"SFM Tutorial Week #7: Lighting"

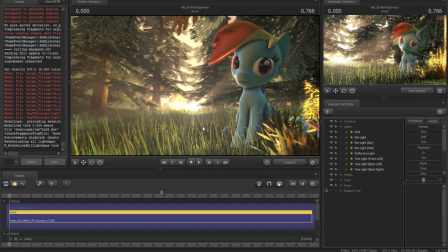[0:02]
Alright, for the last day of tutorial week, I'm going to cover lighting, and lighting is probably my favorite part of working with SFM. I love to play with the lighting to see what effects I could give. And I work best off of seeing examples, so that's kind of what I'm going to do.
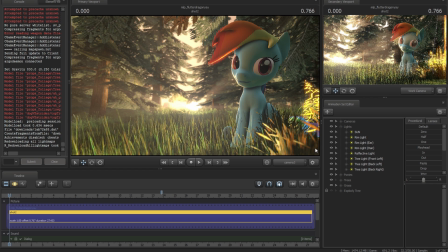[0:20]
And I like the lighting in this little picture, so I was going to work with this a little bit. And I'm not just going to show you SFM, I'm going to show you a little bit in Photoshop too, at least for pictures. And you could do same in Premiere and in After Effects or some of those other programs to get similar effects.
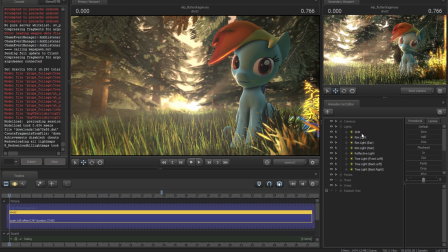[0:36]
But for this picture, there's a lot of lights used, a total of 8 to get the effect that I want.
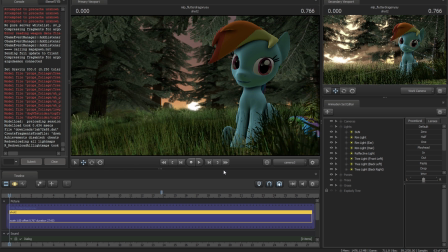[0:42]
If I shut off all those lights, you notice the scene kind of gets a little bit dreary then. The sun's still back there, that's part of the map again, but everything else is just kind of bland, that doesn't really fit.
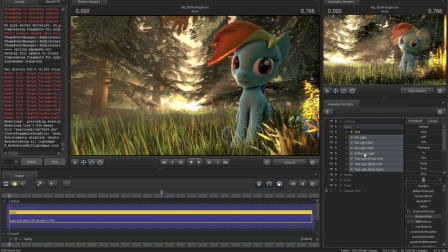[0:55]
I'm going to delete these lights. All but the sun. I already showed how to make the sun. If you need to know how to do that, check the description. You'll have a link to the tutorial on how to do that.
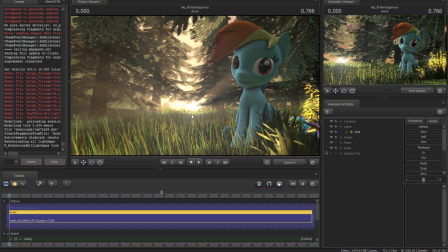[1:04]
But if I delete all but the sun here, the sun is doing quite a bit to this scene, but everything else just kind of feels out of place. Yeah, it's lighting the grass, but it's not really giving dash of color, and the trees are kind of a little bland too. So let's go through and we'll fix this up to make this work a little better. Now, there's 3 types of lighting you're going to want to remember.
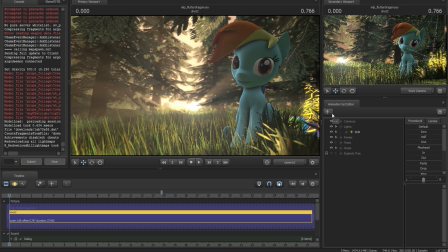[1:24]
That's rim, reflective, and ambient. I don't know if there's right names for them, that's what I call them.
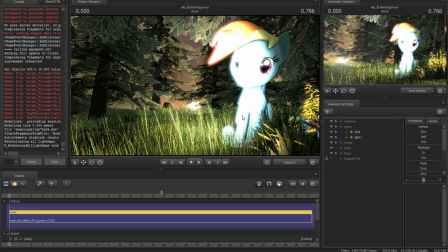[1:29]
So first what we're going to do is rim light. And a rim light's a really simple concept. It's basically just giving an outline using a light.
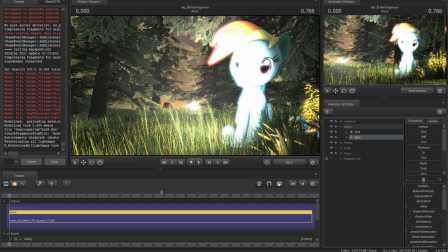[1:36]
So I'm going to grab this light, like I showed before, take it over the camera here.
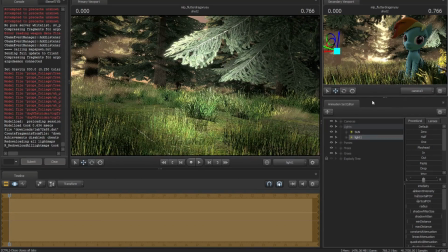[1:41]
And you can see up here, I'm going to keep this little preview open here so that you can see what it's looking like here.
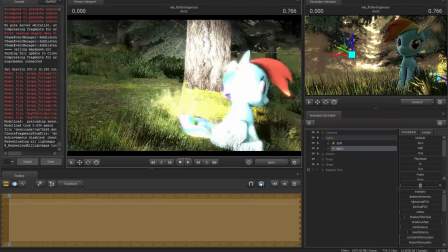[1:48]
I want to just give an outline to dash here. So I'll take this light behind.
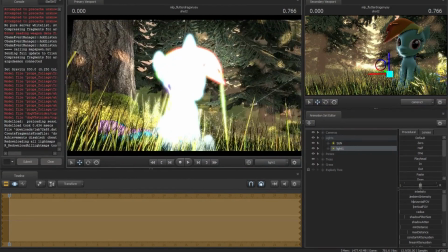[1:54]
I'm going to get low because I want to aim up. I don't want to have the grass taken in that light either. And we're going to go right about here.
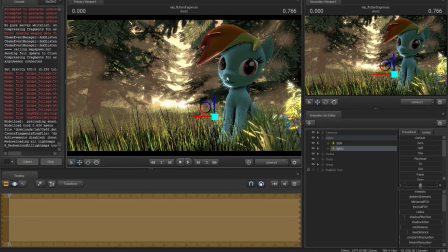[2:02]
You can see that I'm getting some of that reflection there, just that rim light.
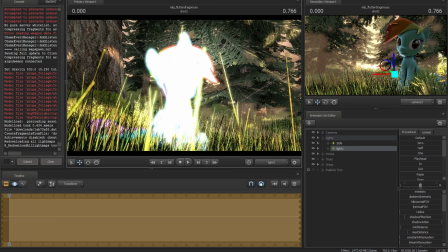[2:07]
I'm probably going to want a little bit more in the head there, so we'll move. Let's see if we can move that out a little
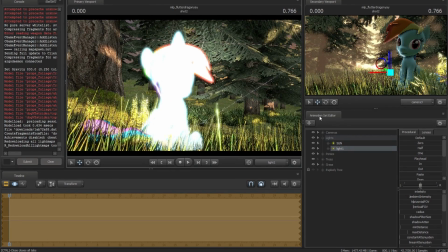[2:13]
bit. There, that should work. So now the color is not really going to work here. And I didn't change anything on this light intensity, anything yet.
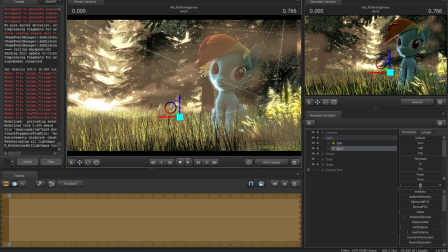[2:20]
Just the base, because when you're playing like this, you don't really need to change too much.
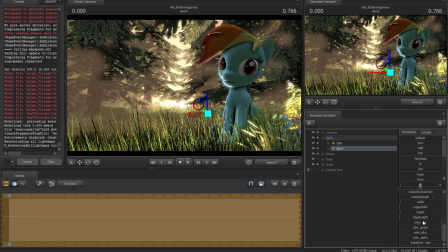[2:24]
So the color though isn't really matching with the background here, so let's just change that, make it a little bit more yellow here.
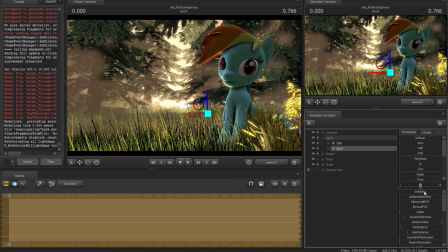[2:44]
And that should work. And I'm going to turn on the brightness because I think it's a little bit too much.
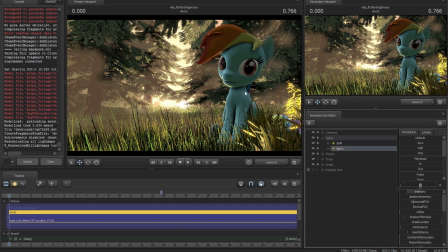[2:49]
Okay, so what this is doing is it's giving a little bit more definition
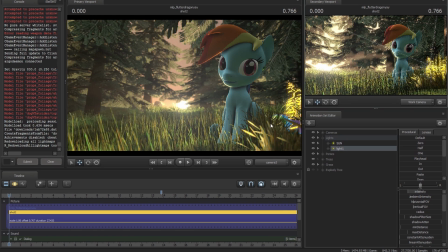[2:57]
to Rainbow's face here, and it helps it pull out from the background.
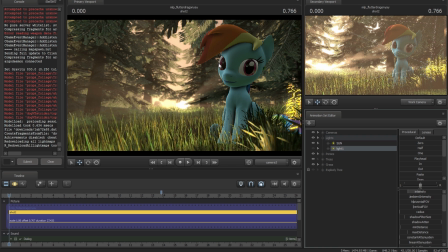[3:02]
Without it, it's not the face isn't standing out.
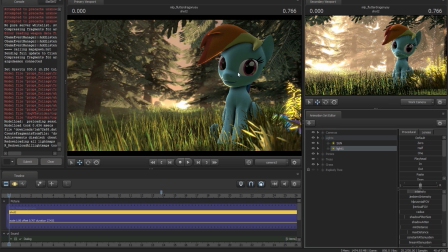[3:08]
It's not being pulled. It's kind of blending a little bit more with the background. But with this, you're getting it looking like the sun's actually hitting the face a little bit more, even if the angle isn't actually correct from the picture. From your perspective, it is, but that's just covering the face. There's still other things, like what about the ear?
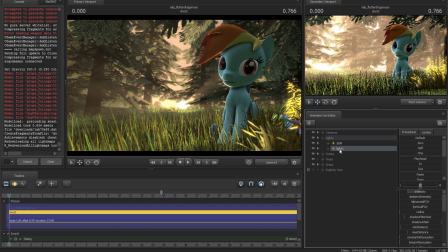[3:22]
What about some of the hair here? You might have to create more than one rim light. For this picture, I think I did 3.
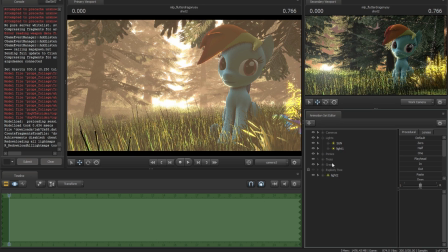[3:29]
So I'm going to copy that light and paste, because I already did the light the one time.
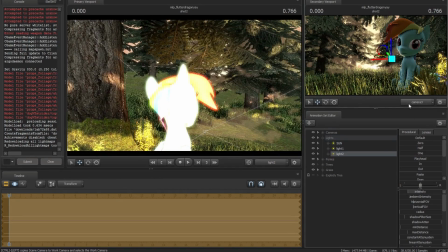[3:34]
Why create it again? So we're going to move it over here. I'm going to do this one for the ear.
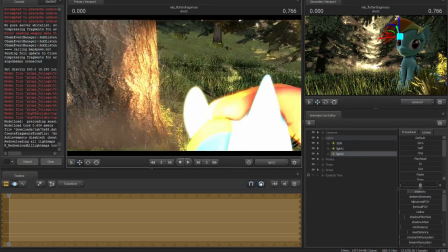[3:43]
Oop. All right, we're just going to move it to where we're getting good light. A good rim light on the ear here.
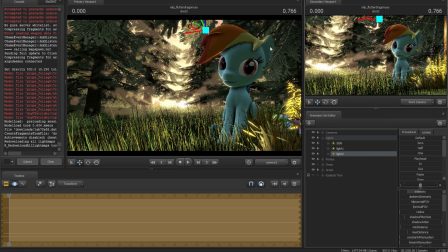[3:52]
Okay. So, alright, that should work there. Just a little bit of light there. And on the other one, I had one for the hair, but I'm going to keep this the same here because I think that was looking pretty good.